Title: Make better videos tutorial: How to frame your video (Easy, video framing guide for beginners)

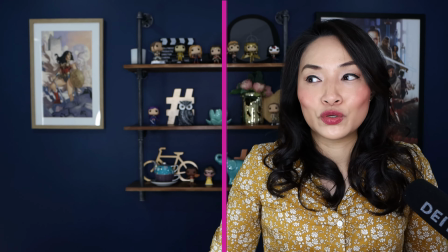4:09 It's just a guideline to kind of, give you something to work with. So the second tip that I have, and this is the one I thought was a little bit overcomplicated because it was applying rules of photography and design, but I'm going to simplify it the best that I can. The second tip that I have is to use your thirds, right? So people talk a lot about the rule of thirds, and I think that when it comes to video and live streaming, it's not as relevant.
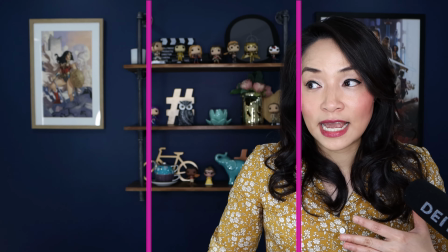4:38 So instead of trying to apply the rule of thirds grid, I say go thirds like this.
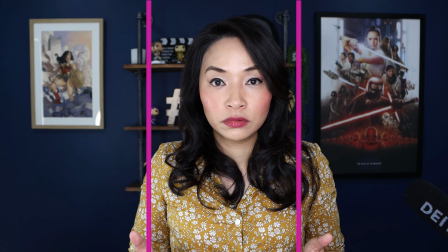4:46 So you'll typically see me positioned in the middle third of the screen, and this is deliberate. Once again, it's about balance. So in the other video, or in the other tip, I was in the half.
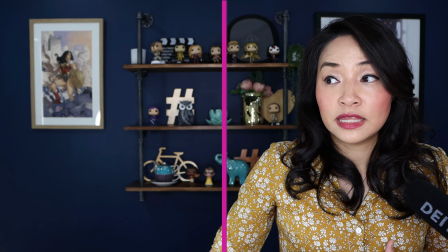4:59 I'm typically in the half of the screen. The other way that I position myself is in the third.
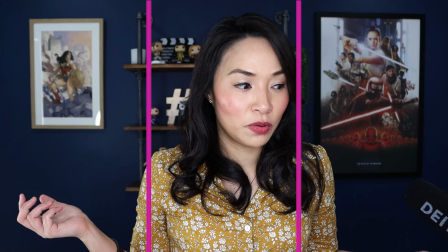5:05 So I'll either be in this third. This third is the most common one that you'll see most people have, or all the way over here.
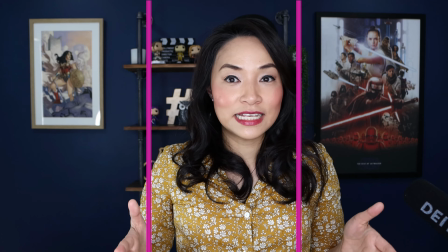5:13 So it's all about balance, and this rule of this third,
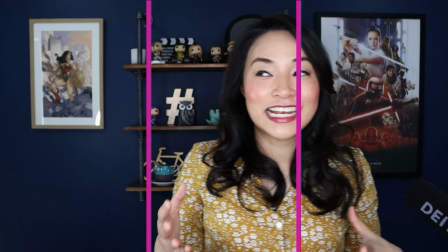5:18 you know, this use your thirds is an easier way to apply the rule of thirds.
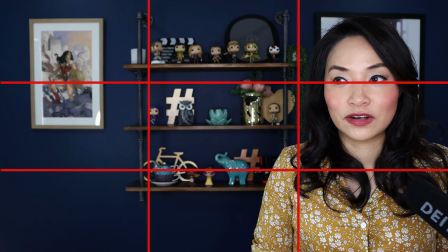5:23 Now, the rule of thirds, it's a photography / design theory, is that you may have this already on your camera,
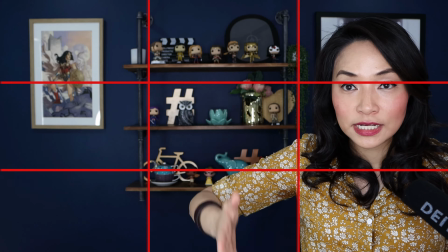5:31 but it divides your screen into thirds, both vertically and horizontally, and you're supposed to put your subject,
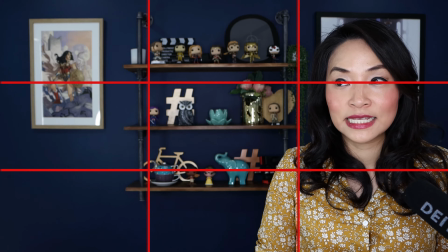5:38 or, you know, the person you're filming, their eyes at the intersection of these lines.
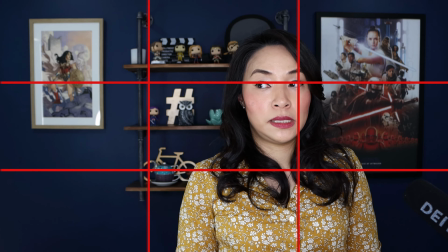5:42 So I would be like here, right? And for me, it doesn't quite work.
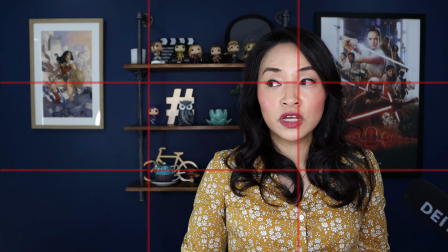5:48 It's not perfect. It's not a perfect rule, which I find it a little bit complicated.
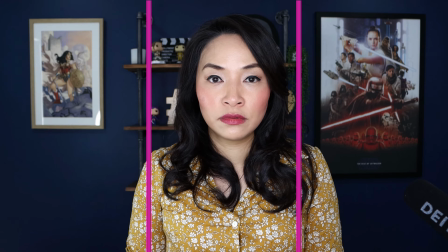5:52 I find it easier just to go use the center third.
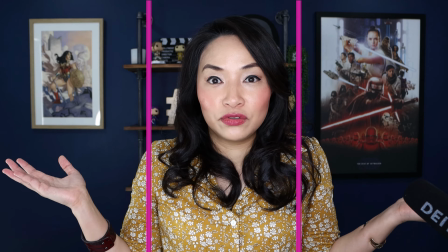5:58 That's keeps it simple, and you get a good shot that way. So that's tip number 2.
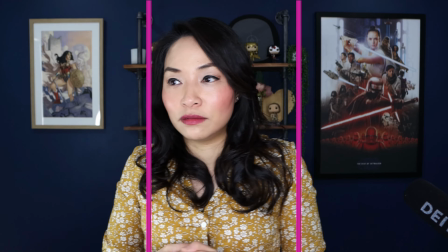6:02 Use your thirds, divide the screen into thirds, and go into either one, right? This one, or this one. Okay, so tip number 3. Headroom, my friend. So as you can see at the moment, my head is here and the space between my head and the top of the screen is about 2 to 3 fingers, right? So that's what I would recommend that you have. So I see sometimes with live streams, people are a little there's too much space between their head and the top of the screen.
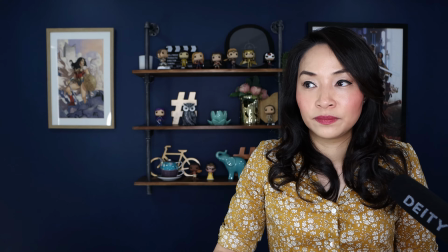6:38 So it looks a little something, that's not too bad. It may look a little something like this.
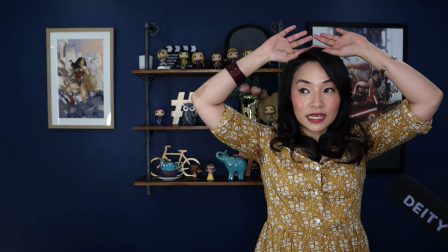6:43 And this is okay, but like you're not maximizing the space here. And typically, like all this action is happening with your hands here. And if you've got too much space there, like people are not going to see it. It's going to be a bit like this, and it's a bit awkward of a shot. So rule of thumb, and I'm going to zoom myself back. Try to have it so you've got about 2 fingers, 2 to 3 max, 2 fingers between your head and the top of the frame. And that's kind of where you want to have it. So watch your head space. Don't have too much space above your head because you want to maximize that space.
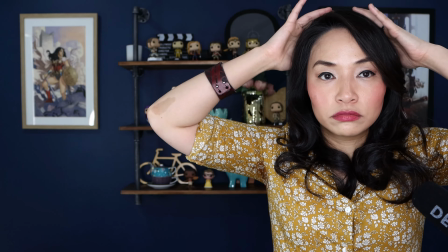7:18 So zoom it so that, you know, you're not putting too much space, and you can make more use of the space like here. The other thing that I see that people have started to do is they've started to like cut their head out a little bit like this.
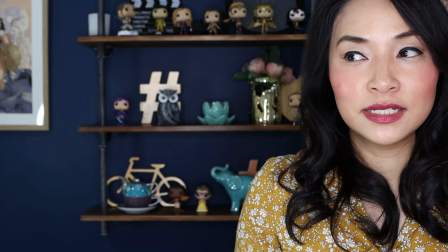7:31 And I don't understand why. It may be trying to get more intimate, but it seems to be a thing where people seem to crop themselves in very, very close. And I'm like, okay, if that's your thing. But my rule is with the headspace, try to have about 3 max, 2 finger spaces between the top of your head and the top of the screen. So that keeps it really simple. Now, rule number 4, now we covered it a little bit, is to get closer, right? So there is this, I guess when it comes to video, the closer you are to the screen, so the more zoomed in you are to the screen, the more people can see your facial expressions and the more intimate that it feels.